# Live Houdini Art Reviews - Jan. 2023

So yeah, so feel free to reach out if you'd like to talk. You can always email me at tyler@cgforge.com. I'd be happy to talk with you. Again, I also do consultations and not mentorships right now, but consultations. And that could be a great thing for us to talk about in that sort of setting as well, because it really is specific to what you're trying to do. Okay, so let's move on to, let's say, one more art piece. I got maybe 4 more, but I think we might have time for about 1 or 2. And we'll take things from there.
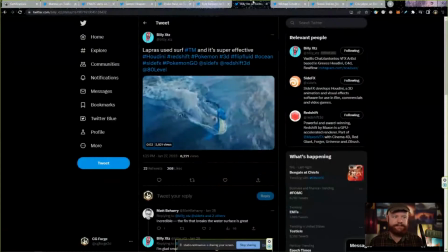[37:43]
All right, this is from Billy XTZ. So Lapras use Surf, and it's super effective in Houdini Redshift.
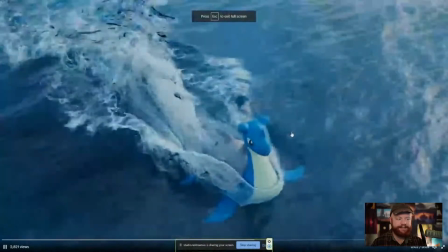[37:54]
So this is Pokemon. Right on.
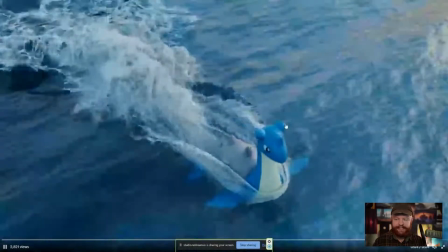[37:56]
Kind of reminds me of our favorite rubber toy Flip, except in the Pokemon version, which is awesome.
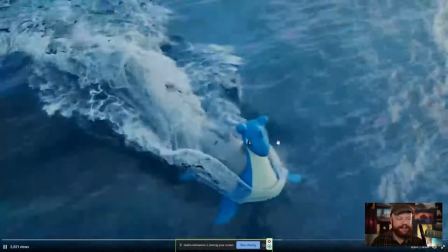[38:05]
So yeah, this is really cool. I think this is a fun little water simulation.
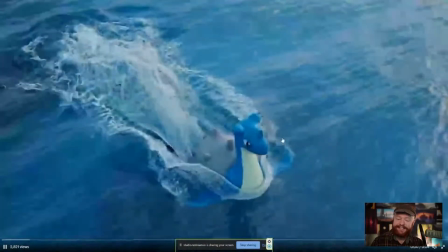[38:11]
One thing right away I'll say about water sims is that it makes a huge difference when
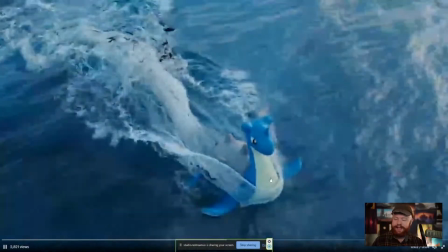[38:17]
you have an interesting model and you have something interesting for things to collide with.
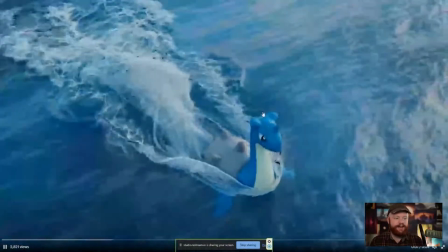[38:23]
That's what gives a lot of the detail in situations like this. Now, as for constructive critique, what can improve this?
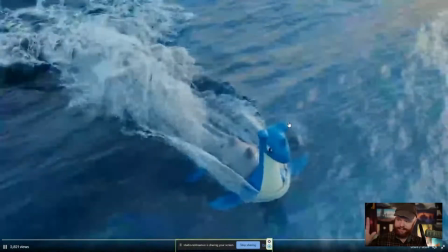[38:31]
Or, well, before I get to that, let's kind of talk about the concept here. For one, I like Pokemon.
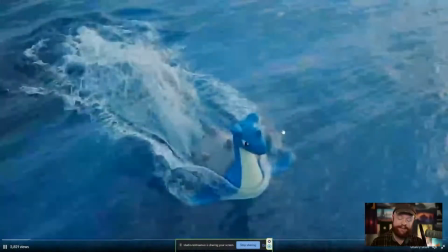[38:37]
I think a lot of people like Pokemon. So this is fun when we see that happening.
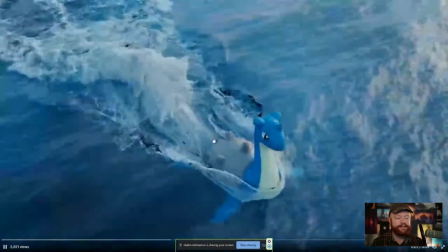[38:41]
It also looks like you're able to successfully blend a flip simulation with the ocean.
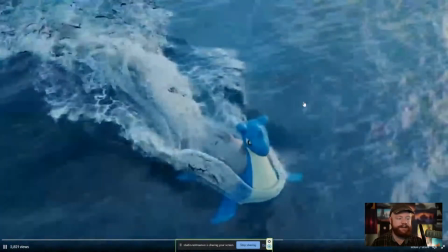[38:47]
So that's also very cool. Also very nice. The lighting is also pretty cool.
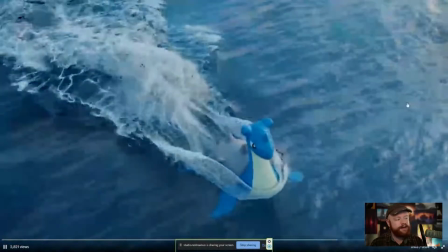[38:52]
We have some highlights being caught along here that brings out a lot of the detail in water.
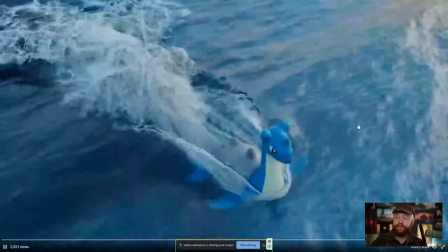[38:57]
So if you guys are ever trying to make your water feel more detailed,
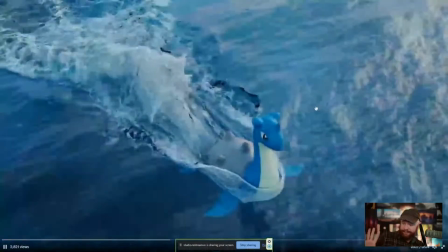[39:02]
just bring out the highlights, take a light, kind of make it skim the surface. That brings out all of this great stuff.
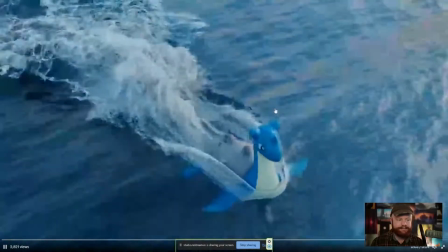[39:09]
And so anyway, that's going really well. Few things that can improve it.
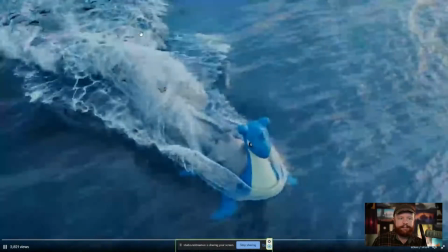[39:14]
It looks like your ray depth isn't going far enough.
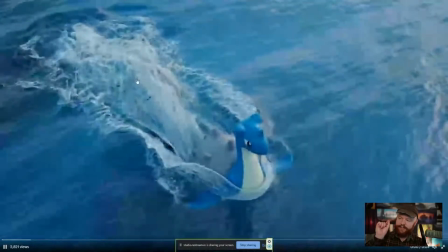[39:17]
There's little black specks here, and that's due to the fact that your refraction rays aren't going through all the layers of water successfully enough.
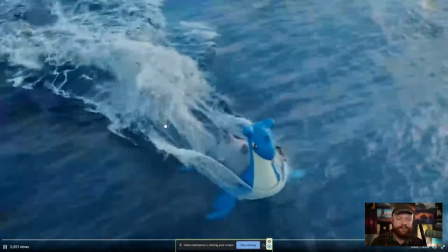[39:25]
So that definitely is one thing that could be improved on a technical level. I do like the foam.
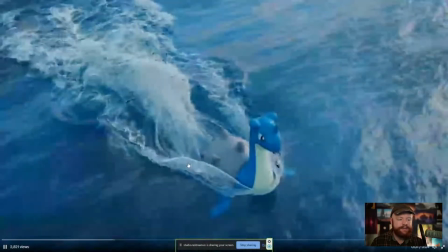[39:31]
I think it's very nice. And yeah, as far as the bubbles, the foam and everything, I think it's working quite well.
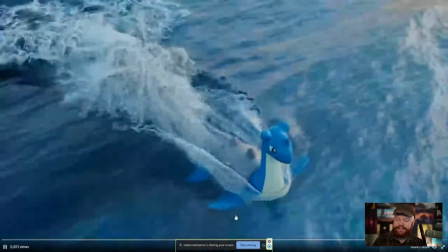[39:38]
I do think it would be maybe nice to see some bubbles or something like that along the front fins here,
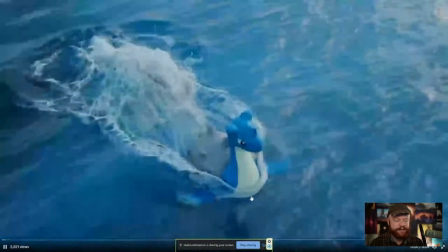[39:46]
because the fins just feel a little bit weird, especially because we have this little bubble front here with the model,
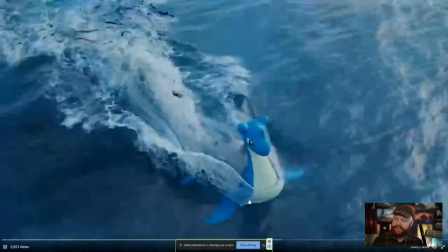[39:54]
but not on the fins. So I think that that would be nice for it to kind of encompass the whole front area right there.
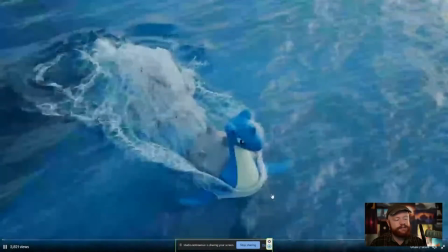[40:00]
Also, again, we have that refraction showing up dark in the front there like that.
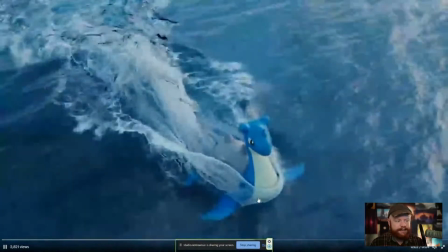[40:05]
So that's definitely not ideal. And yeah, so I think that that would be an improvement in this situation.
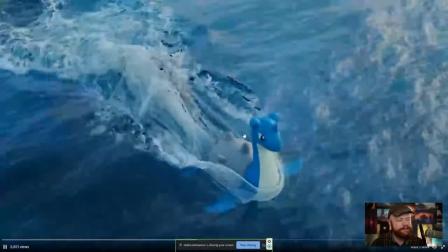[40:13]
And the other thing as well is, I would say that'd probably be the main thing for now.
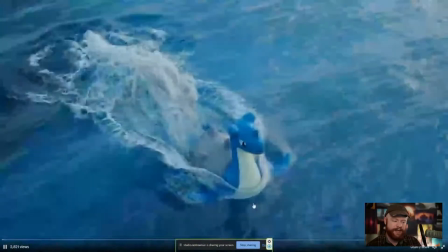[40:21]
Fix the refraction depth. Also try to make the foam along the front fins here.
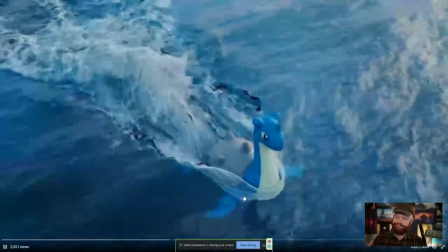[40:27]
And I think that would feel a little bit more natural in this situation.
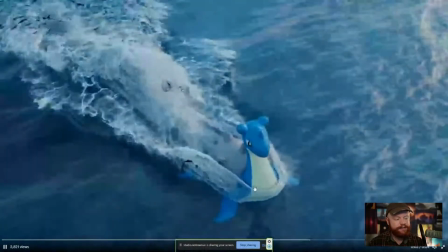[40:32]
Also, I do think it's kind of weird that we just have this little front, like little hoop around his front here.
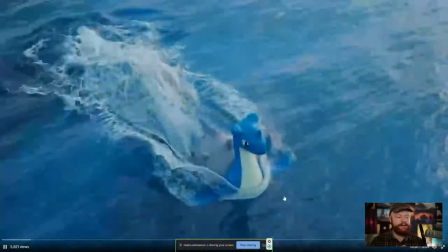[40:38]
I think it feels like he's floating like separate from the flip tank.
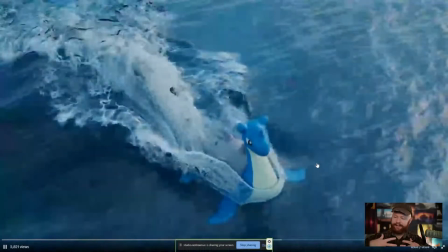[40:44]
He doesn't really feel like he's part of the ocean because he has that little round chest bubble piece going on.
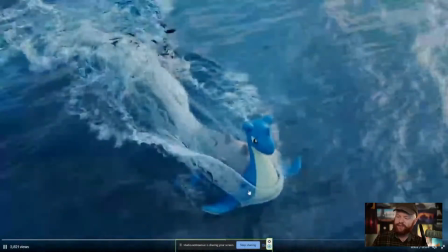[40:52]
So I think integrating that or just kind of revisiting this front area would help him feel more part of the ocean,
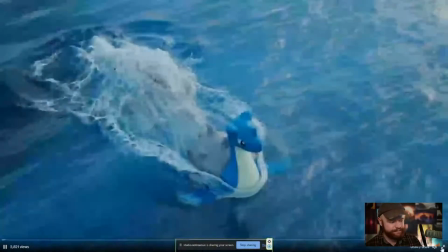[40:59]
and that would definitely improve this as well. But all in all, great job.
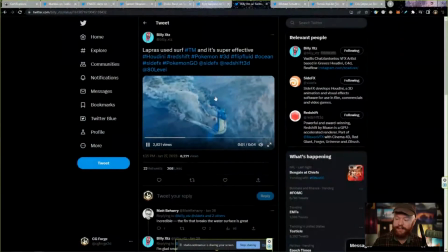[41:04]
It looks like a fun experiment, and I hope that you learned a lot along the way. It looks like I'm sure you did.